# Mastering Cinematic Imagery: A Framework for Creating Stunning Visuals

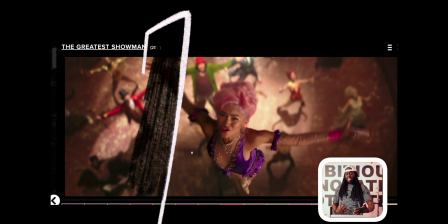[8:05]
And they're probably going with a huge negative feel on the other side of her face right here, because everything just kind of just dippens down, like the intensity of light just dipping so much more from the opposite side of her face.
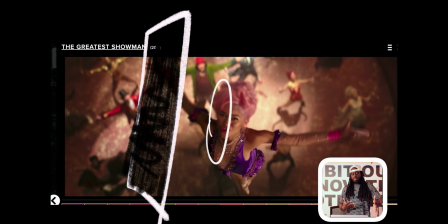[8:24]
So they're probably using some big fabric that's sucking up that light, that is causing that contrasty effect from light to dark on her face.
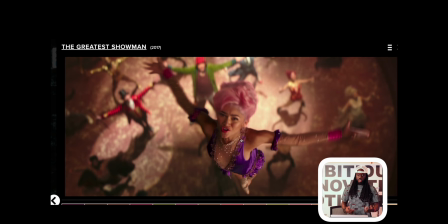[8:34]
So again, just break it down. So how did they do this? So first and foremost, they adjust for the ambient light. Then they added this creative light, create these circles in the background without hitting the main subject.
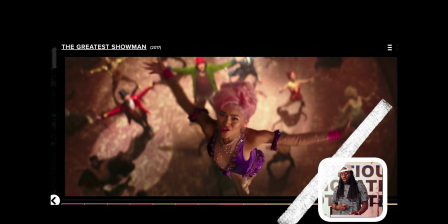[8:46]
Now, for the main subject, they have a key light going on the left side of her,
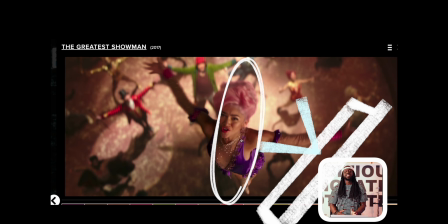[8:53]
hitting her face very, very softly but isolated, because it doesn't want to spill all over the place.
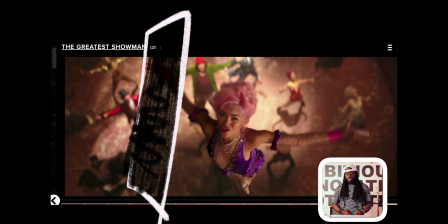[8:59]
And also on the opposite side of her, making it a lot darker so we can create that contrasty type scenario, so we can get that light to dark, light to dark. I tell people always look for it.
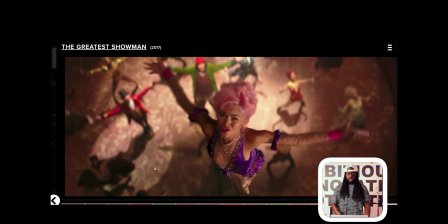[9:11]
So it's very important for these creative lights where they're doing these circles, for them to be fresnels, for them to be isolated, for them to be in control. Because if you just put big ass lights up there, this light is going to go everywhere. So the fact that they're able to control it in different sockets and different sectors in the
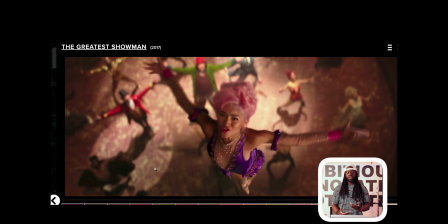[9:29]
background is a great way to showing you that they can create different dynamics, different layers of light throughout the frame. As we proceed. Cool.
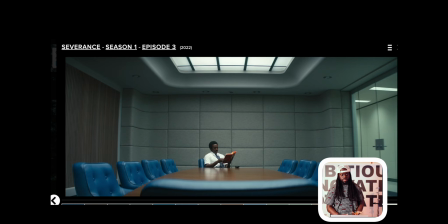[9:40]
So this is a nice scene. I love the scene. The first thing I'm seeing is the organizations of the chairs.
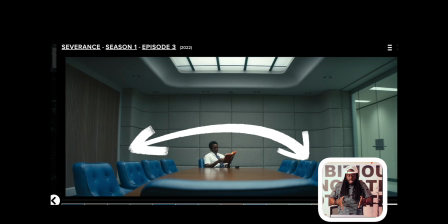[9:47]
So why do I see the chairs? It's about lines, it's about organizations, about symmetry,
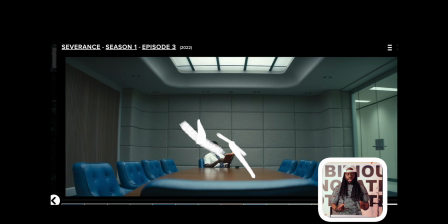[9:53]
about all these things lining up perfect that garner your attention to the subject. So all these chairs lining up. I love the little taste of light that they're putting on top of this light in the
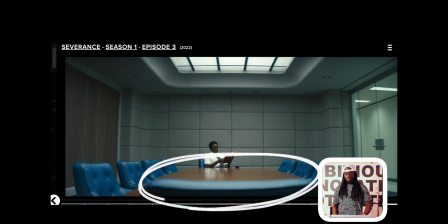[10:08]
foreground just to hit the top of it so it can highlight, so it can illuminate. So it's just a little hit of light, while then we have the next layer, the table,
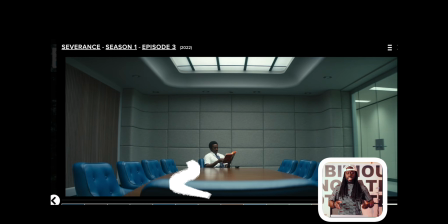[10:18]
which then just slides us all the way down, slides all our eyes to the attention to the person in the screen. He's beautifully composed right in the middle, and I even like the background.
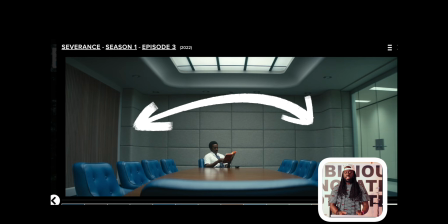[10:30]
See all those lines? Symmetry, symmetry, symmetry, symmetry. See all the lines up there? Symmetry, symmetry, symmetry, symmetry.
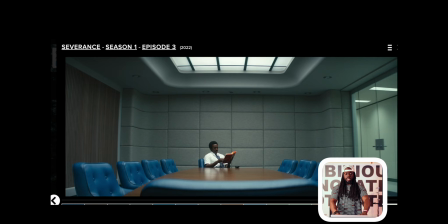[10:36]
See all the lines within the ceiling, how they kind of just create some type of funnel. Symmetry. I love the fact that these practicals are off. I probably would have turned them on.
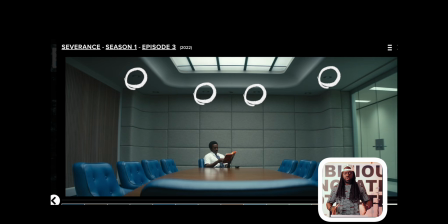[10:50]
They probably didn't like them, that's why. But the room just makes you pay attention to the subject in the middle of the room. Okay, cool. Let's talk about point of control. Point of control here is probably the top of the scene where this moonlight is coming from, this drop top light that's coming from.
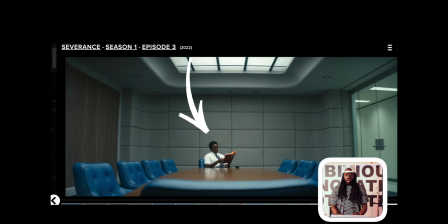[11:08]
Again, so that's the thing that you're gonna control for. So this is basically creating the ambient. So now, again, always look out for windows. The part of the window that you can't see, that's where you're gonna put your light. So we think that this top light is lighting up everything perfectly.
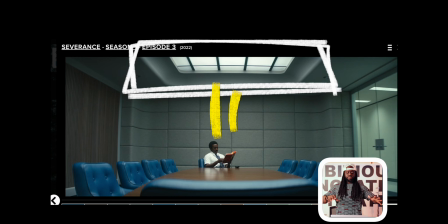[11:27]
So, but more further towards the camera is probably fixtures in the room pointing this way, isolating this person, extremely soft.
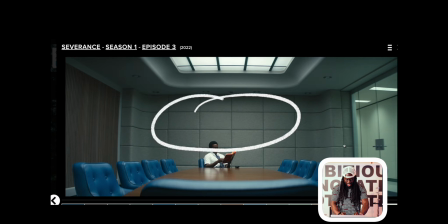[11:38]
You can kind of tell on the background that it's hard to tell, but you can tell that there's light hitting it. But since it's such a soft texture, it just absorbs the light so well that you can't be able to tell.
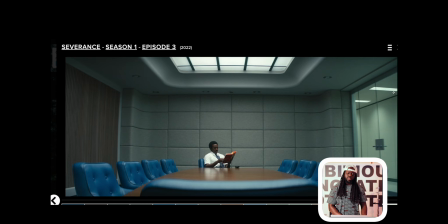[11:54]
I love the practicals that they're putting outside. That's a good touch. So again, we're still getting our elements here. So the roof is the lightest part, but as we start to disband from the roof, it gets darker, then it gets lighter, then it gets darker.